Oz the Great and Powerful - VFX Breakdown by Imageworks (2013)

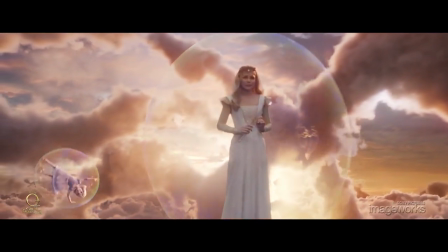259s
As our heroes in Disney's Oz the Great and Powerful go on their bubble voyage, we see them emerge from below an ethereal cloud line.
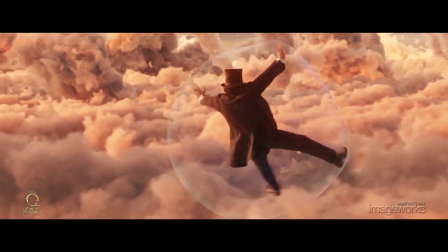267s
Sony Pictures Imageworks designed and built this fully digital cloud environment inspired by other production artwork.
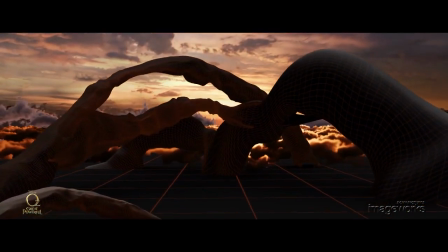275s
The recurring Oz design theme of land bridges, together with tests of filling arbitrary shapes with clouds,
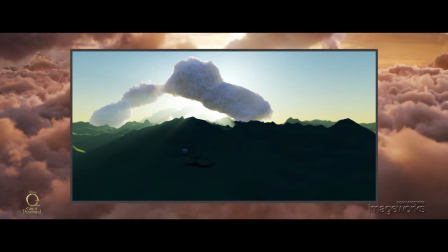282s
resulted in a skyscape design with arching clouds that not only provide a sense of depth, but also a magical presence.
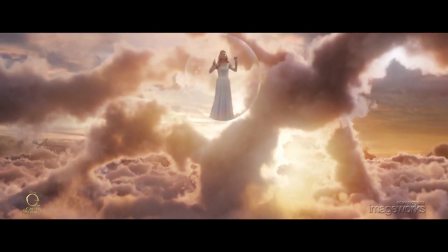290s
We first see Glinda, played by Michelle Williams, as she emerges from a wispy cloud bank.
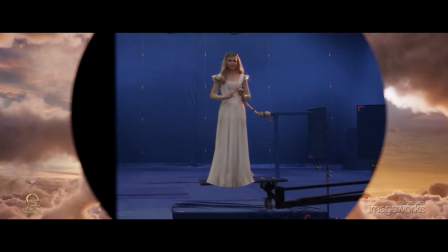295s
She was shot on a blue screen stage while standing on a platform with limited movement.
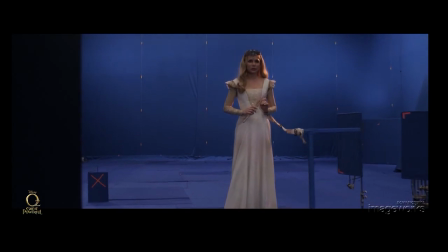300s
To create the feeling that Glinda's moving through space, a winch and cable-driven camera rig flew past Glinda's stationary platform.
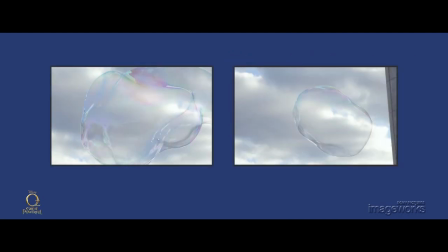307s
To create the magical bubble around Glenda, we first shot reference of practical bubbles and developed the look for digital versions. Here you can see the layers of outer reflection, interior reflections of Glenda,
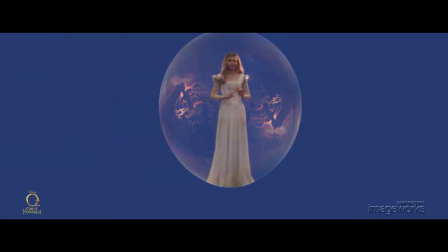320s
and iridescence that are used together with a passive refraction to give the final look.
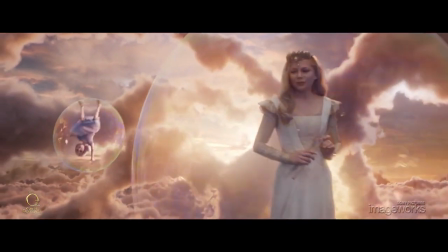325s
Our CG characters' looks are also the result of a composite of multiple lighting passes.
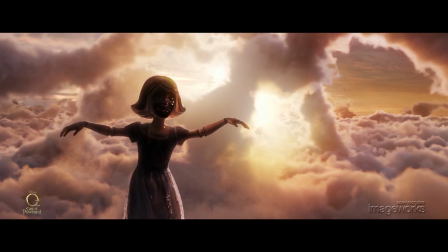331s
Here on China Girl, we see passes for rim lighting, specular, key, and fill lights.
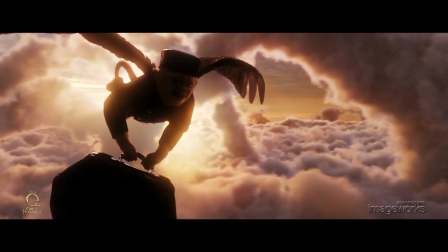337s
Although Finley has the additional complexity of fur and feathers, he has a very similar lighting setup.
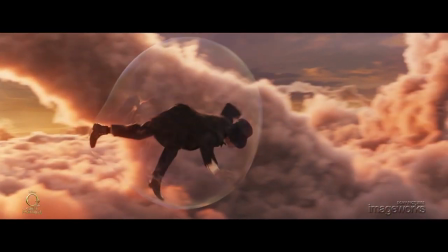343s
Like Glenda, Oz was shot on a blue screen stage.
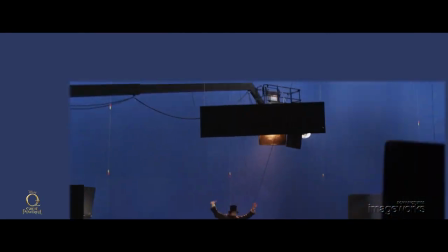347s
A special harness and bubble rig was created to allow James Franco to react to the unstable feeling that would exist for a person in a giant bubble.
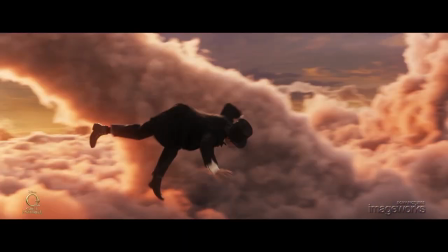355s
To put Oz in the shot, artists painted out the bubble rig and selectively patched in pieces of a digital double.
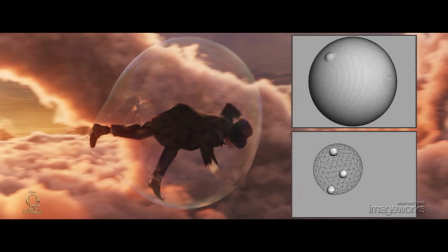362s
Oz also receives a similar bubble treatment to Glenda, but with the added detail of bulges and ripples that would result from his frantic motion.
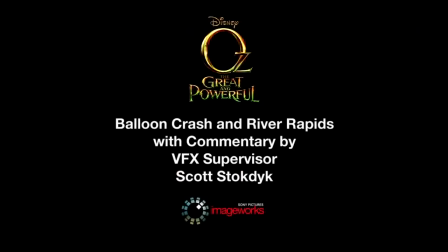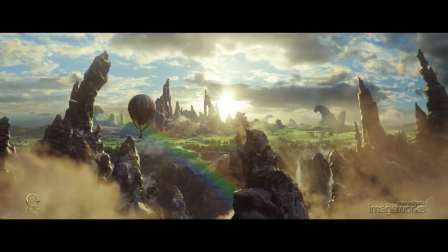380s
Soon after Oz finds himself transported from Kansas, he and his balloon enter the Jagged Peaks environment.
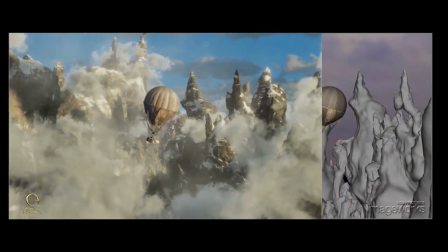387s
To create this part of the land of Oz, artists at Sony Pictures Imageworks custom-built digital models of a canyon.
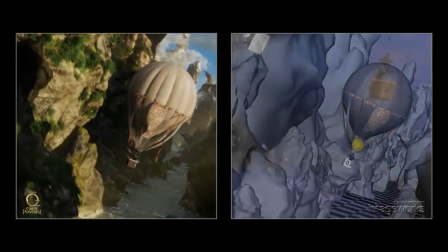395s
Starting from a simple blue screen element of Oz in a basket,
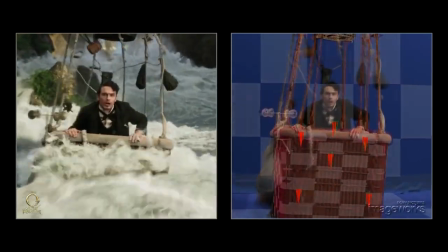399s
the artists created numerous details, filling the depth from the camera to the farthest point in the scene.
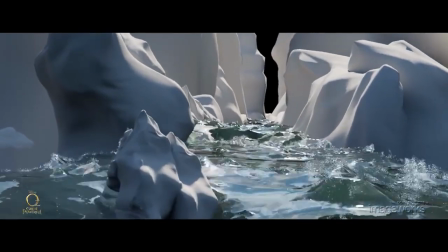405s
The water effects required multiple layers of foam,
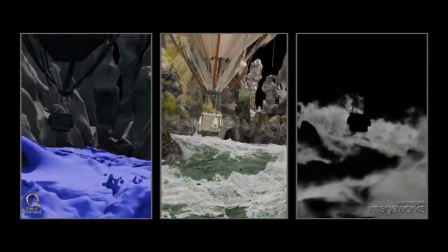409s
spray, mist, and detailed splashes to achieve the desired visual complexity.
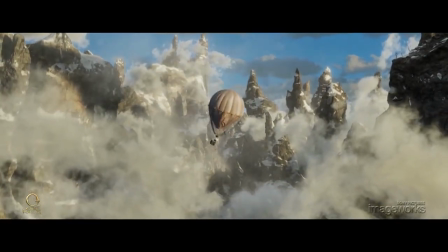415s
Our design theme was to bring volume and detail to all our computer-generated environments.
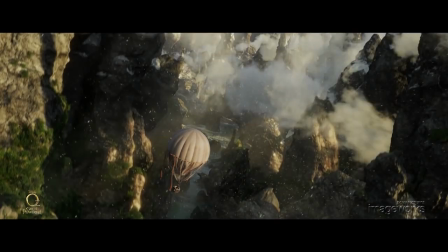422s
The depth of the canyon was accented by layering details of atmosphere, clouds, snow, and light beams.
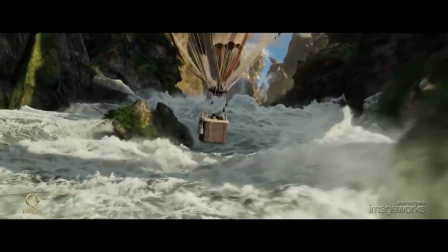428s
While backgrounds often relied on concept artwork ideas and matte paintings, the closer we got to camera,
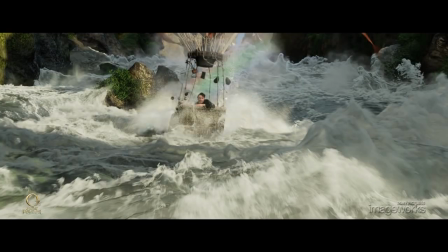436s
the more important the visual effects design choices became, and the more critical the fine effects details like mist became.
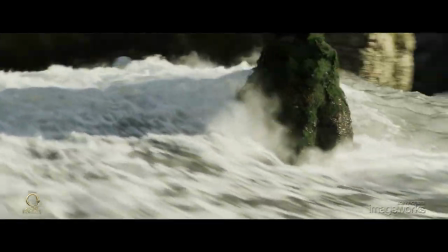443s
Even though the shots designed for a specific camera view, the foreground simulations take into account the full three-dimensional volume.
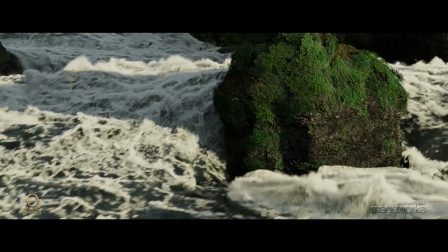451s
Water flows around rocks and other geometry, and those features create realistic turbulence.
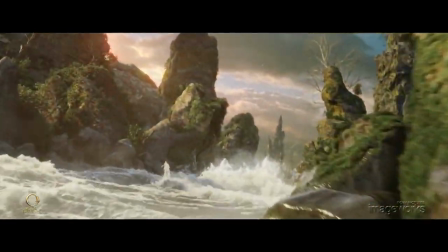458s
This, and the surrounding environments, were based on the world imagined by Robert Stromberg,
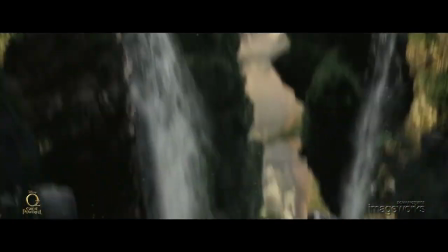463s
but also embellished and art directed by the talented artists at Sony Pictures Imageworks.
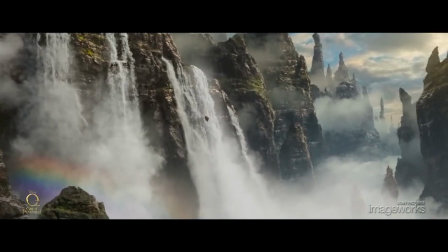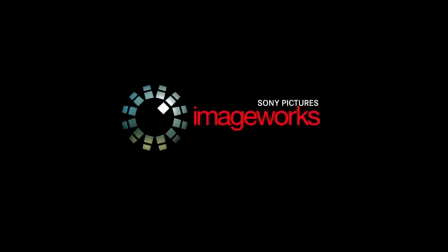Hey, Lisa here with some behind-the-scenes facts for you. The character of Gollum in Lord of the Rings was digitally created by using 13 cameras pointed at different sensors attached to actor Andy Serkis's costume. Now, the high-speed Phantom camera used in The Hurt Locker from 2008 had a capability of 2,000 frames per second. Now, keep up to date with all the latest releases by subscribing to our channel and checking the notification bell. See you next time.